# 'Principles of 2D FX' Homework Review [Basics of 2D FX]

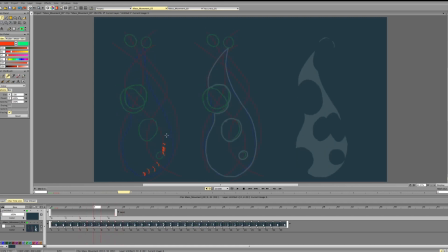(36:35)
So again, for that to work, we would probably need to add a frame or two, or to change it up a bit. Because you see again, the issue is that we have this huge acceleration and instant deceleration.
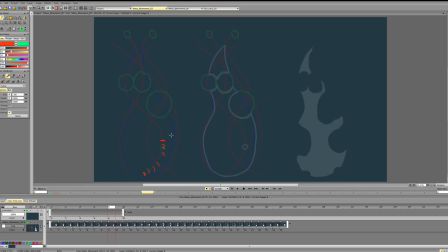(36:51)
Then we slow down again, and we again increase in size instantly and accelerate. Then the size barely changes. We go, again increase in size, increase in size, increase in size.
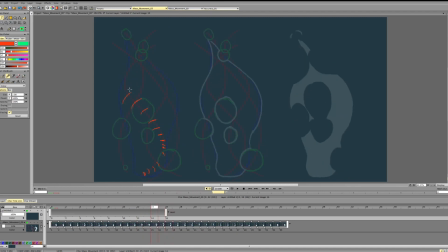And then we go, and we accelerate. So we slow down, we accelerate it. So right here in this place, the form will wobble quite a lot,
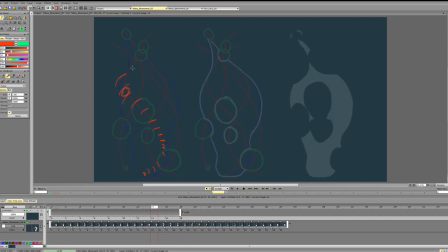(37:23)
and it will work for a sketch animation, but for the clean animation the transition is a bit too rough. So you see, if we look at the edges, we'll get very fast deceleration,
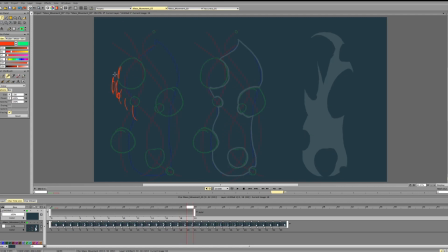(37:43)
sudden acceleration, and then suddenly we move to a different spot and accelerate a lot, and then decelerate quite a lot, and then accelerate again.
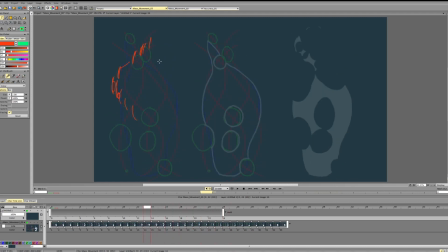(37:57)
So this transition will be quite rough because we've got so many changes, and the changes happen so quickly. So again, we move with the same spacing kinda, slow down, suddenly accelerate, accelerate in the opposite direction,
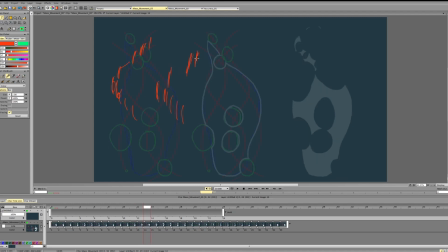(38:13)
accelerate even more, slow down even more, and then we accelerate again. So for this to work, we would need a deceleration here, more build up here for the transition to work, and a slowdown at the end.
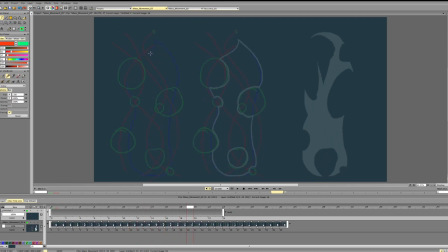(38:34)
Otherwise, it will be quite wobbly, since we have so many changes and so much stuff going on.
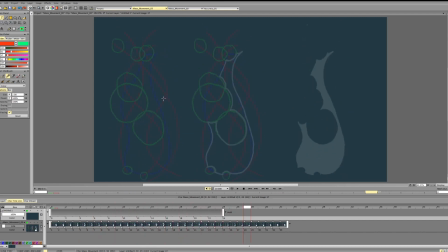Now let's talk about the blue animation. So for the blue animation, so what we need is to transfer masses from bottom to the top.
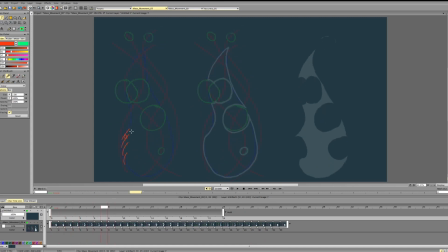(39:08)
So you see, we slow down quite a lot, and then we get a sudden acceleration again. Sudden slow down, sudden acceleration. So you see, we're kind of getting this.
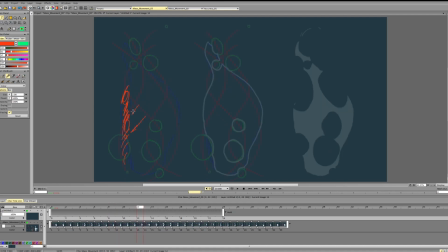(39:27)
So sudden deceleration, acceleration, deceleration, deceleration, acceleration. Then again, we're decelerating suddenly and then accelerating.
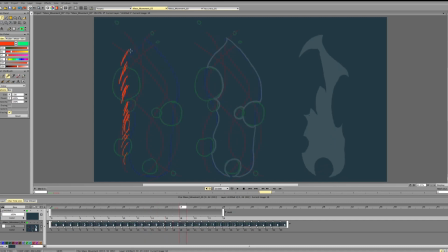(39:41)
Going like this, suddenly decelerating, accelerating. And then you see we suddenly change the position. And it happens quite fast. So we would need to change this up a bit and get more gradual
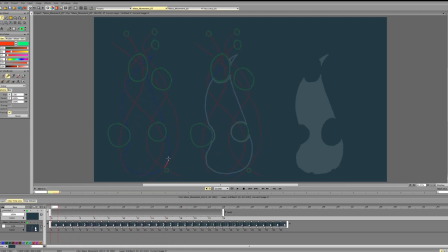(39:59)
base motion for that to work a bit better. So again, we're going, slowing down, and then we accelerate quite a lot. We go like this, slow down, accelerate a bit, go here,
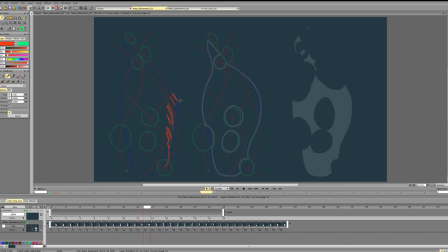(40:18)
and you see we went in this direction, and then we go in the opposite direction. then we go in this direction again, and we go in the opposite direction. Sudden acceleration, we go here, and suddenly we go in the opposite direction.
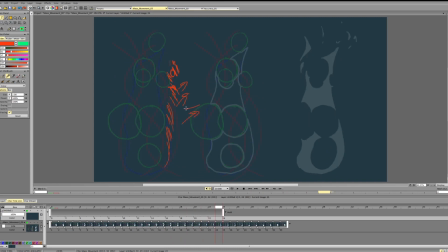(40:36)
So there are just many changes. We go like this a bit too many times.
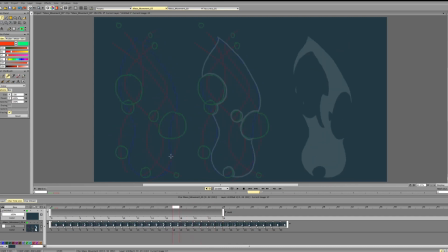(40:41)
So we can build a gradual transition over the curve here and place our frames on this curve, and this way it will be way easier to plan, and you can easily place your forms,
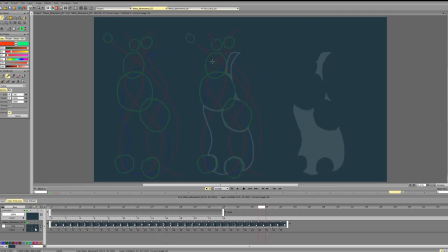(41:00)
and this will be much easier to control. So let's talk about fire and why you can't just use any kind of bubbles to make fire animation. So for the fire animation to work, so what is this?
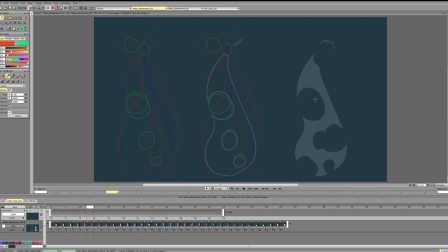(41:18)
So what are the holes? Holes indicate this, that we have a current of air, so we have an air current that goes through the fire,
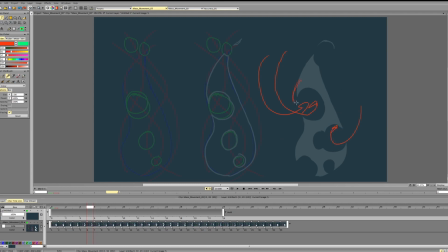(41:32)
pushes the fuel, pushes the burning fuel, pushes the fire, and swirls it. That's why it won't usually happen at the source of the fire. So
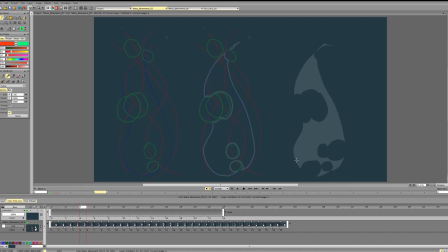(41:50)
if we're adding holes, most of the time we don't want to add too many holes at the bottom, because otherwise the fire won't really burn like that.
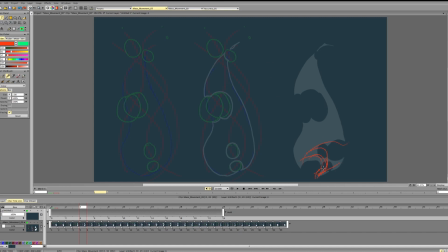(42:04)
Because if the current is that strong at the bottom, the fire will be just burning in a different direction. It will be pushed by the air, smashed by the wind, and it will be burning like,
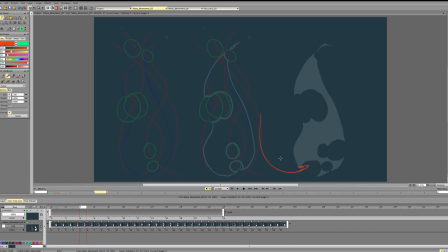(42:18)
if the current is that strong that it reaches the source of the fire and it's pushing it like this and rotating it, the fire will probably burn like this. So if we have this strong power here, the fire will probably burn to the side, and so on.
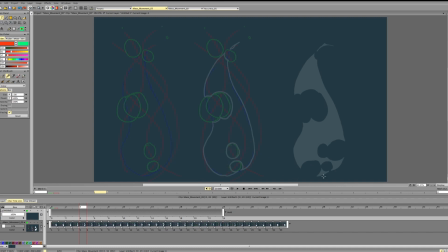(42:35)
So the holes don't usually appear, at least base level holes, which is the absence of fire. They don't usually appear right at the bottom. The second thing is that we don't want the holes to travel through fire,
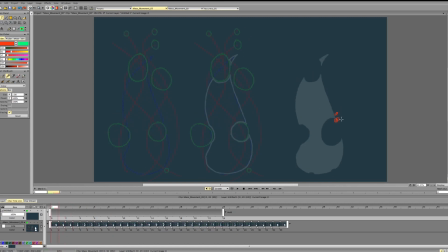(42:53)
with fire disconnecting and then connecting. So if there is no mass here, there are rare cases where the mass can go back and connect it back, but it won't happen most of the time, because
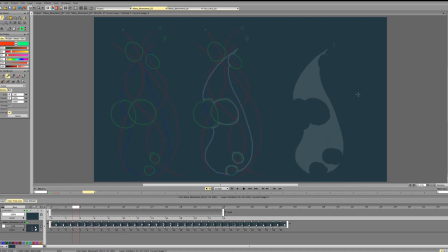(43:10)
again, the air current is passing through fire, turbulence and stuff. It just can't go against that current and go back and connect instantly.
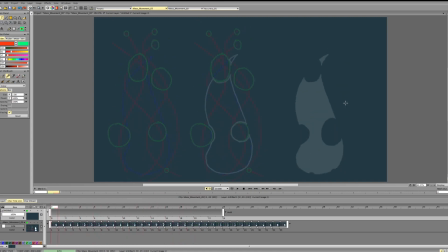(43:23)
So it's better to keep the overall shape. So then where do we add our holes and stuff? So on the base level, when you're trying to animate fire and it's a small fire, we're adding holes and stuff on the base layer, on the edges.
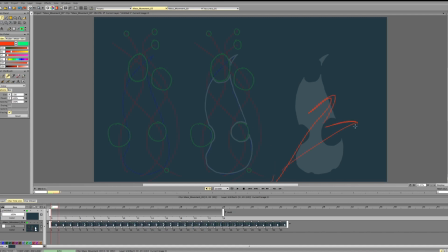(43:41)
So we don't want holes to travel right through the fire randomly in all places. We want to place these holes along the curve of the fire, essentially forming the outline,
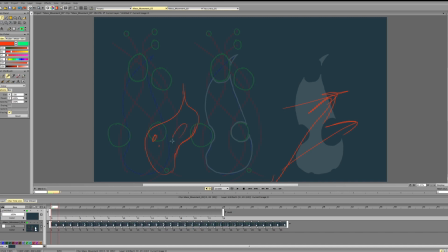(43:56)
and then we can add a bit of holes somewhere here and stuff and emphasize that. But we don't want the holes to be there all the time, breaking up the silhouette so much.
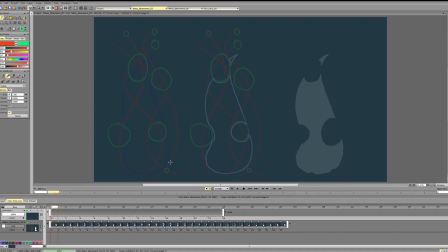(44:10)
We want the holes to help us guide the edge of the fire rather than breaking it up into pieces. Because if the wind is so strong that it's breaking fire into pieces, the fire won't burn straight.
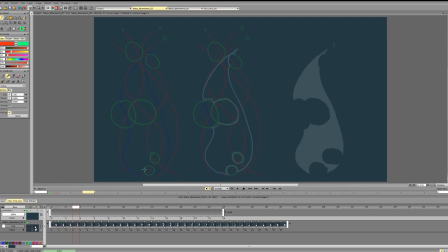(44:25)
It will break into small streaks of fire, and essentially we'll only have some fire at the top or at the bottom, and we will have streaks of fire and embers instead of having a solid block of fire.
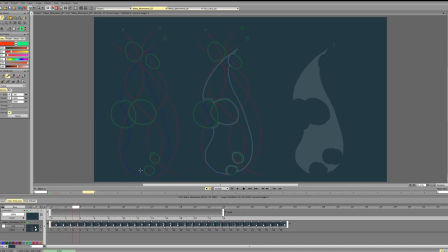(44:41)
So if we're dealing with holes, we're trying to add them on the edges rather than trying to break up the entire fire.